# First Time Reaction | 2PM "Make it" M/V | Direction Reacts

what is up beautiful people first of all thank you very much for today's suggestion as you know i did a poll a couple of weeks ago if not a week ago and a lot of you guys told me to have a look at 2 p.m now i have never heard of the group i don't even know if it's a male group or a female group but that's something we're going to find out today but for today's video i do know one thing we're going to look at the video make it i'm really excited for it because a lot of you guys told me to have a look at this group and like i say your suggestion is really important so i would just say, if you have any music suggestions, K-pop related or not, put them in the comments below. That's the best way for me to find out. And on top of that, if you do wanna support the channel and indicate to me that you want to see more videos like this, then all you have to do is make sure you hit the like button, make sure you're subscribed, and of course, be there on the next video. I love how the community is growing day by day and it just makes making YouTube videos so much more fun. It's really, really engaging for me. But for today's video, I would just say, let's not waste any more time and let's jump right into 2PM and make it.
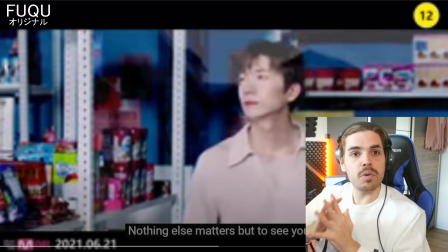So before we start the video itself, like always, we're just gonna watch the video in peace We're not gonna cut it. We're not gonna edit it. So you guys can see my real-life reaction I might pause on the go guys don't hate me for it Just just allows me time to analyze things and explain certain situations if there are any or if there's anything I like or dislike for now I do know that it's a male group
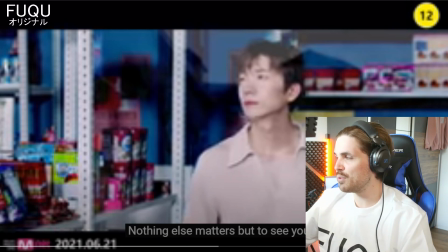again I might be wrong with this only the first image, but I am curious what it has to offer I would just say let's jump right into it and see what it has to offer
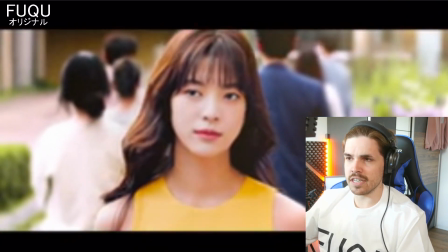it's a bit pixelated though but that could just be my internet oh
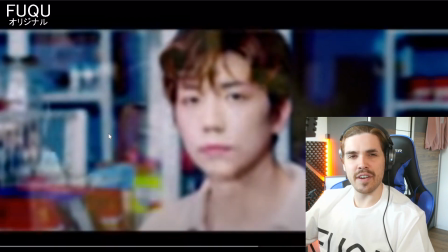very nice technique here do you see her in the in the in the reflection here of the of the glass very
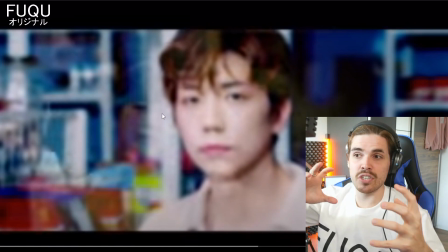nice you can see that the person is walking closer to him whether they are in the same location or
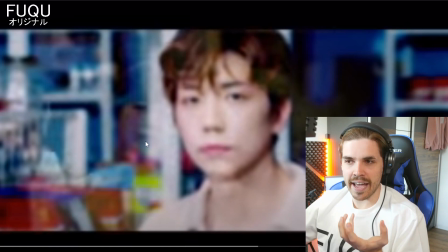not i think this is a glass panel i'm not really sure but they did a good job here in adding her to it very nice you know it It makes the story come closer to one another.
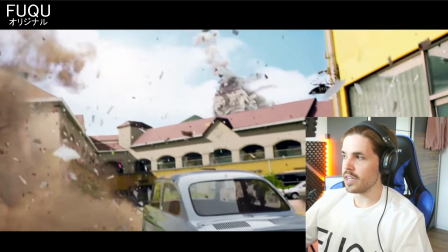Okay.
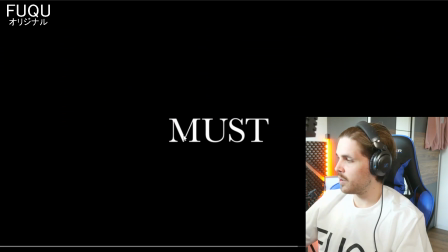I mean, this really just went from zero to hero, you know, in less than a second. Like what, what happened?
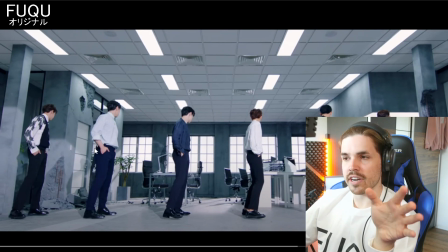Wait, wait, wait, hold up. We just saw a city getting destroyed and now we're in an office building that is semi destroyed? Huh? But I do like the shot itself. I love how wide it is. You can see all the members.
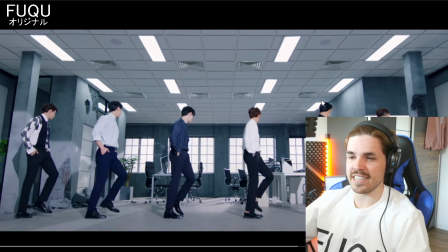Let's continue.
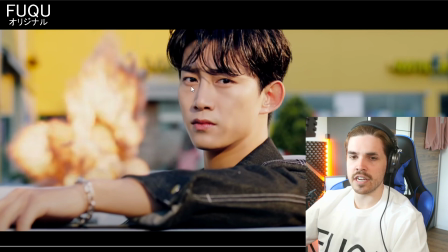beautiful very nice shots actually here you know very nice beauty shots okay i be honest i didn't even notice the meteoroid falling in the background but i think it's going to be a repeating theme throughout the entire video
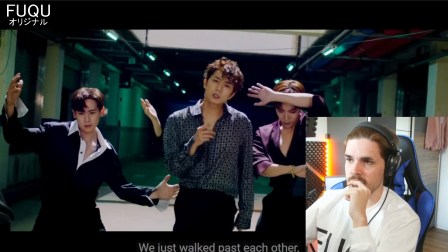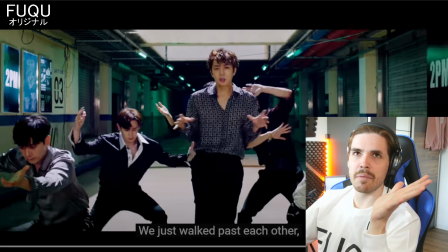very nice editing though not even editing well it's somehow half editing half post work and half holding
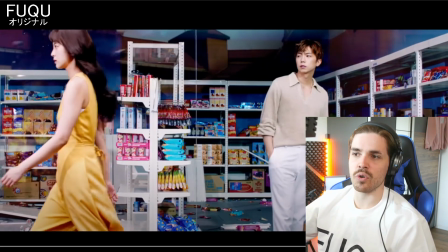the camera but just have a look how the camera follows the movements of the choreography really nice whoa
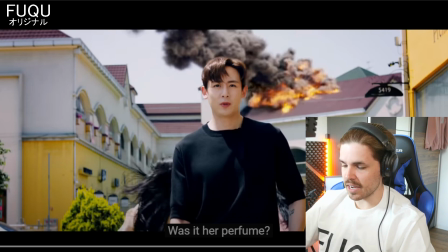what was that for transition sorry guys we're pausing a lot but
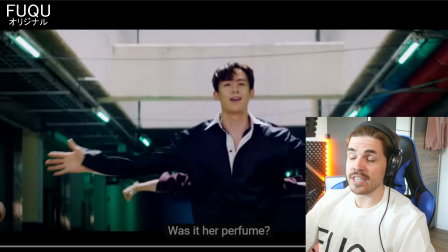that's a clean transition really good focus they made sure that the
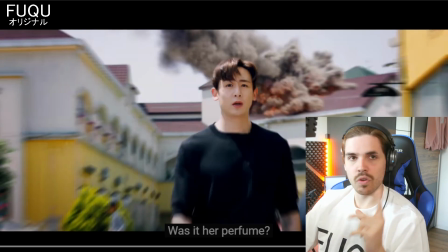eyes are basically the transition points really good really really really clean very nice
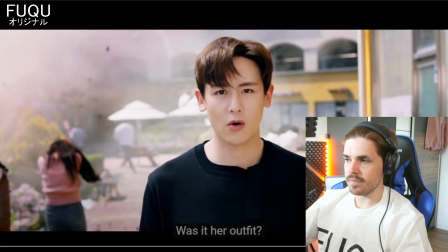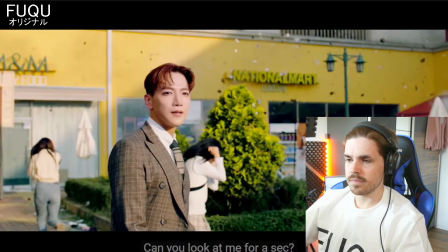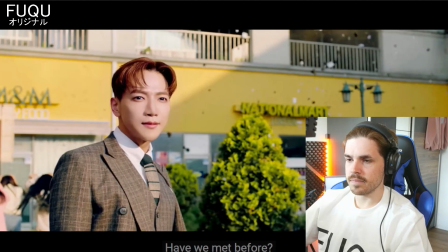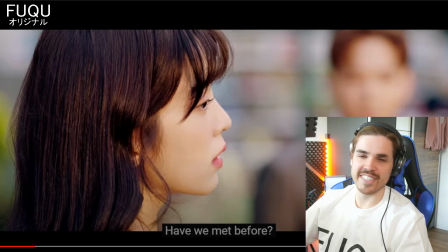that's a bit creepy though you know if someone starts looking at you like it and just go it does my personal taste but it adds to the story